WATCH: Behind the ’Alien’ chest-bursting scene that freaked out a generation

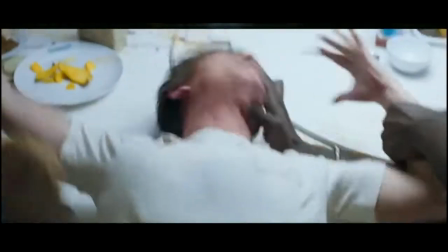6s
This scene changed science fiction films forever.
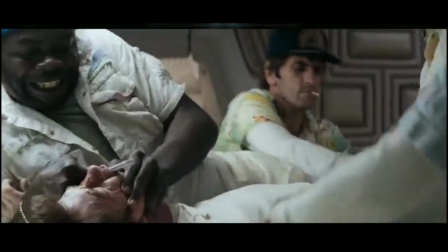9s
It was the culmination of a failed movie before it and a reaction to the most successful films in science fiction at the time.
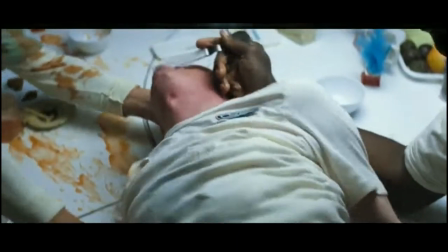16s
Today, we take an in-depth look at the most iconic scene of Ridley Scott's Alien, the chestburster.
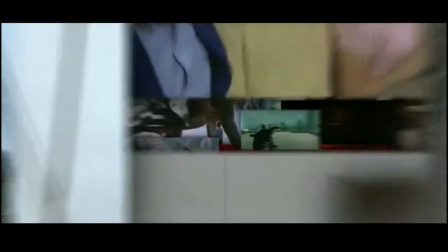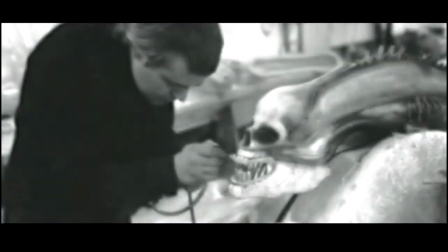30s
There's a reason the movie Alien has stood the test of time. And much of that is the result of artists and creatives who were pioneers in the field,
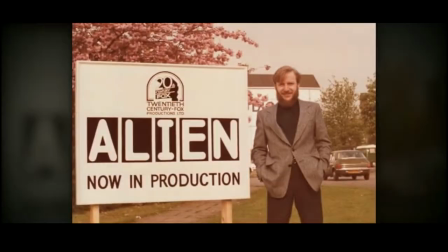38s
each one brilliant in their own specific way, though perhaps unrecognized at the time.
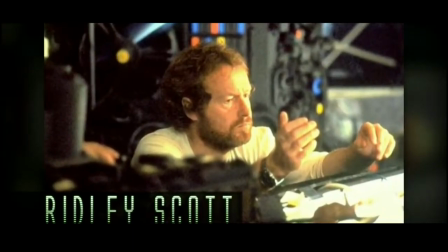43s
The specialty of each is allowed to shine under the direction of Ridley Scott, and nowhere is there a more perfect nexus than the chestburster scene. A worm in a living body. Oh.
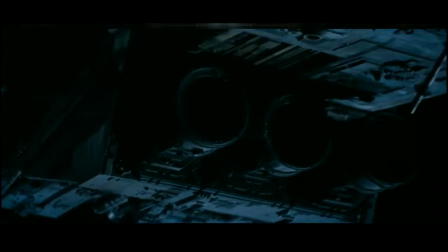61s
Let's begin with the setting. Almost the entire movie of Alien is set on an interstellar spaceship called the Nostroma.
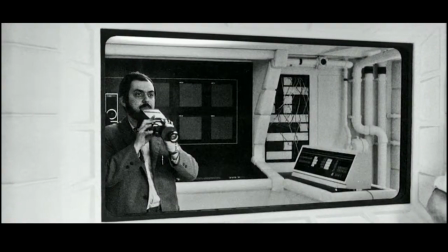67s
The interiors of the ship are a direct reaction to Stanley Kubrick's vision of the future in 2001 A Space Odyssey,
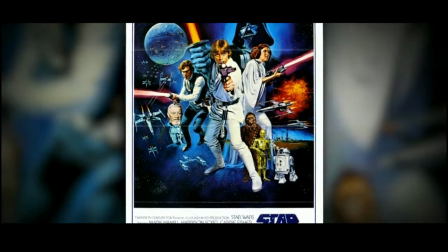73s
and to a smaller extent, Star Wars. You can see here pristine spaceship interiors and gleaming future technology.
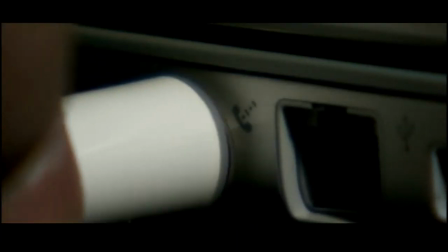81s
It's extraordinarily pretty, almost like technological pornography, but it also looks like the world's cleanest human lives there.
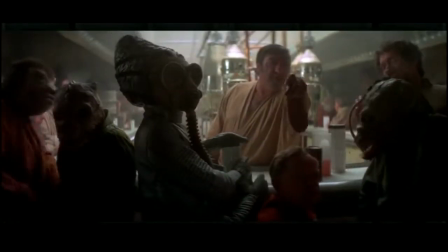88s
And so with Star Wars a few years later, you began to see a better idea of the utility of spaces, how humans inhabit them and how they're used.
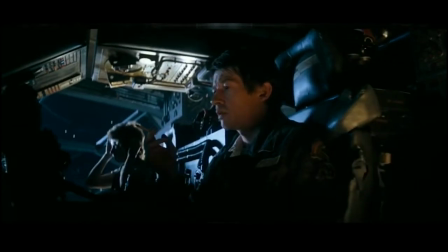95s
But Alien took this idea even further.
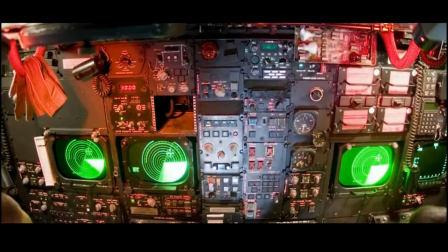100s
The interiors of the Nostromo were designed after the cockpits of B-52s and submarines, both suboptimal spaces humans are forced to inhabit,
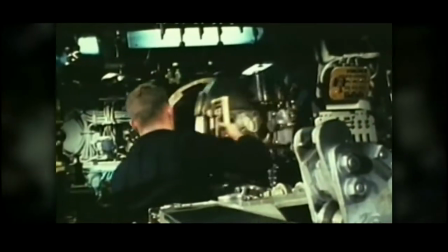109s
coexisting with bulky technology they rely on to survive, using and abusing them in a way where form follows function,
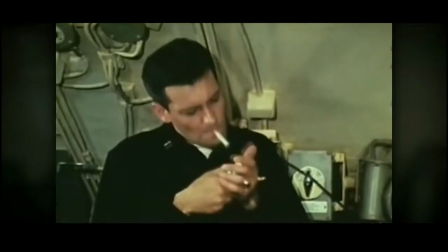116s
the habits and vices of human life springing up in the cracks between machines.
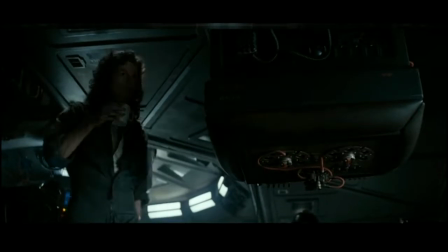120s
This idea of utility and design continues through all of the interior set design in Alien.
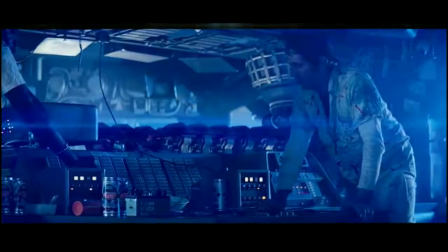126s
This was not an accident.
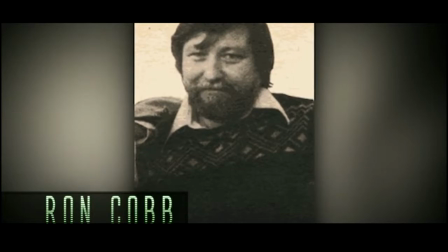130s
Ron Cobb, one of the designers who described his design aesthetic as a frustrated engineer, set out to make it that way.
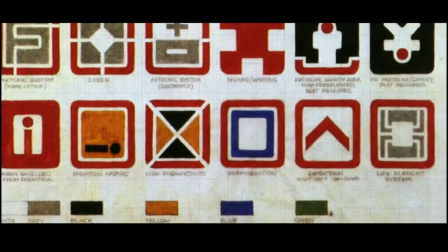136s
He even went so far as to create something he called semiotic standard. Essentially, this was a set of bold pictograms or icons that function as crew signage.
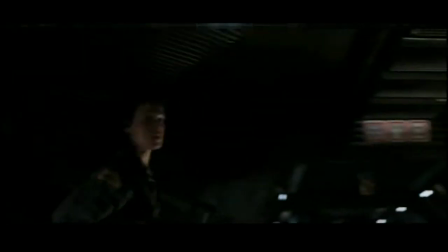145s
It creates a space at once futuristic, but also one to which we as the audience can readily understand, identify, and relate.
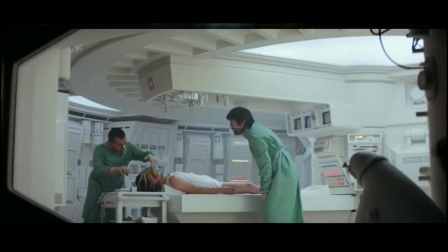152s
It's a subtle touch that helps we as viewers understand the space these characters inhabit, without necessarily understanding the inner workings of interstellar space travel.
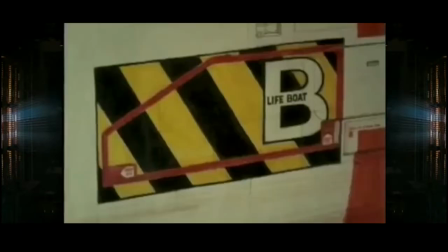161s
This guy thinks like something's engineered. He's got a mind that he designed something that really seems like it'll work.
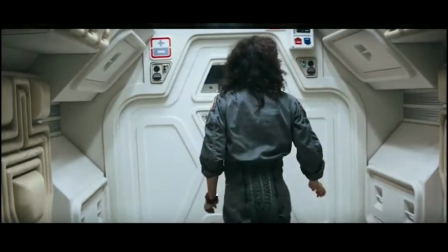167s
It's an aesthetic that Ron Cobb would push through every aspect of his design on the film, all the way down to Jonesy's cat box.
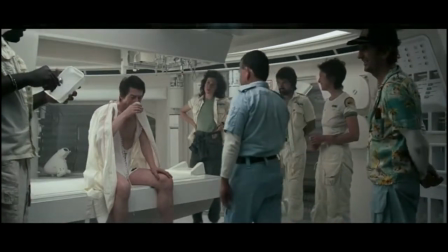174s Meow.
The result is the experiences of these characters now seem closer to ours.
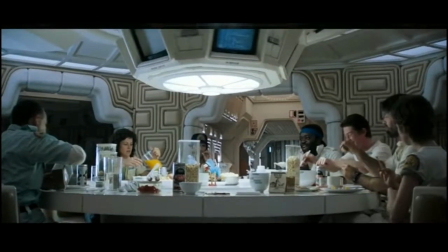179s
The film may take place in the future, but in this scene where the crew shares a meal, their experience seems not unlike our own.
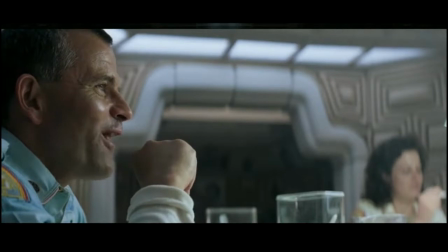185s
This is important because the horror of this scene
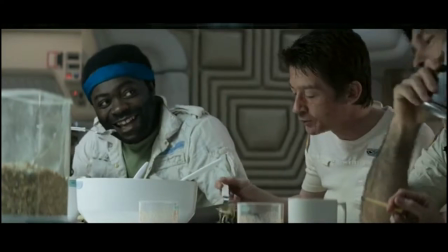189s
becomes more real when the non-horror everyday experiences of the crew seem more human.
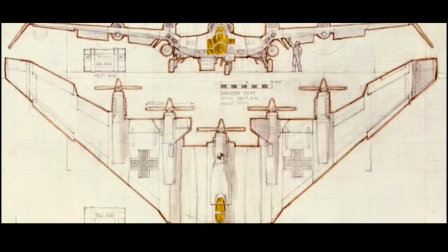195s
Ron Cobb would go on to design on Raiders of the Lost Ark, Total Recall, and Firefly.
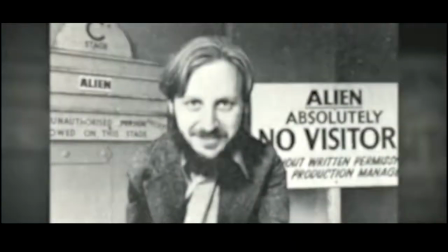201s
Yep, that Firefly, among numerous others. Most films begin with the writer, and in this case, Alien also has an amazing pedigree.
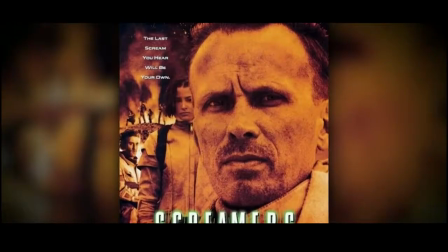209s
Dan O'Bannon would go on to write Total Recall and Screamers, as well as Life Force,
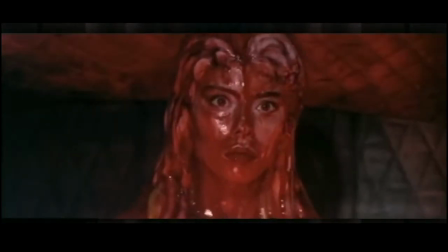214s
which is a cult classic in its own way, mostly for its astonishing amount of space vampire nudity.
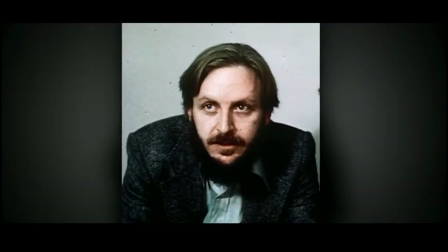219s
Before writing Alien, Dan O'Bannon had only written one other film, John Carpenter's directorial debut, Dark Star,
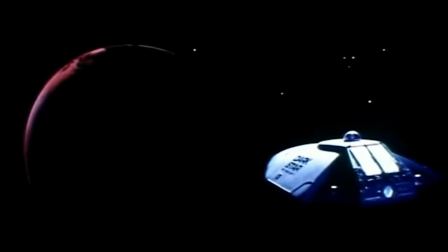226s
a movie for which Dan had also done special effects.
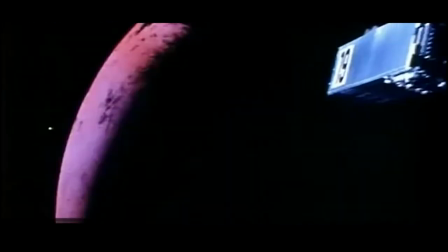232s
Dan's terrific low-budget effects work on Dark Star would lead him to additional effects work on another film with star in the title.
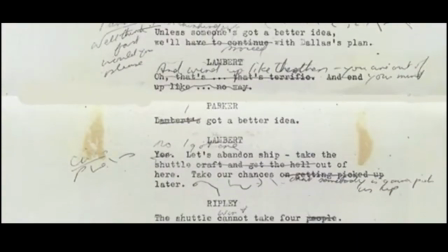240s
Oh yeah, it's that one. The script for Alien, which at this point in Dan's career was still being called Star Beast,
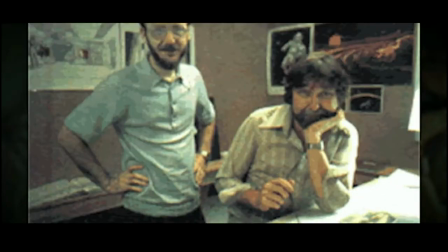247s
was put aside half-finished when Dan was hired to work on a production of Dune helmed by Hodorowsky.
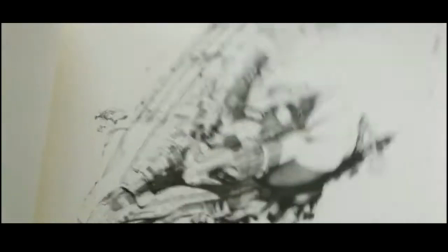253s
Dune was a movie that was wholly unable to get off the ground.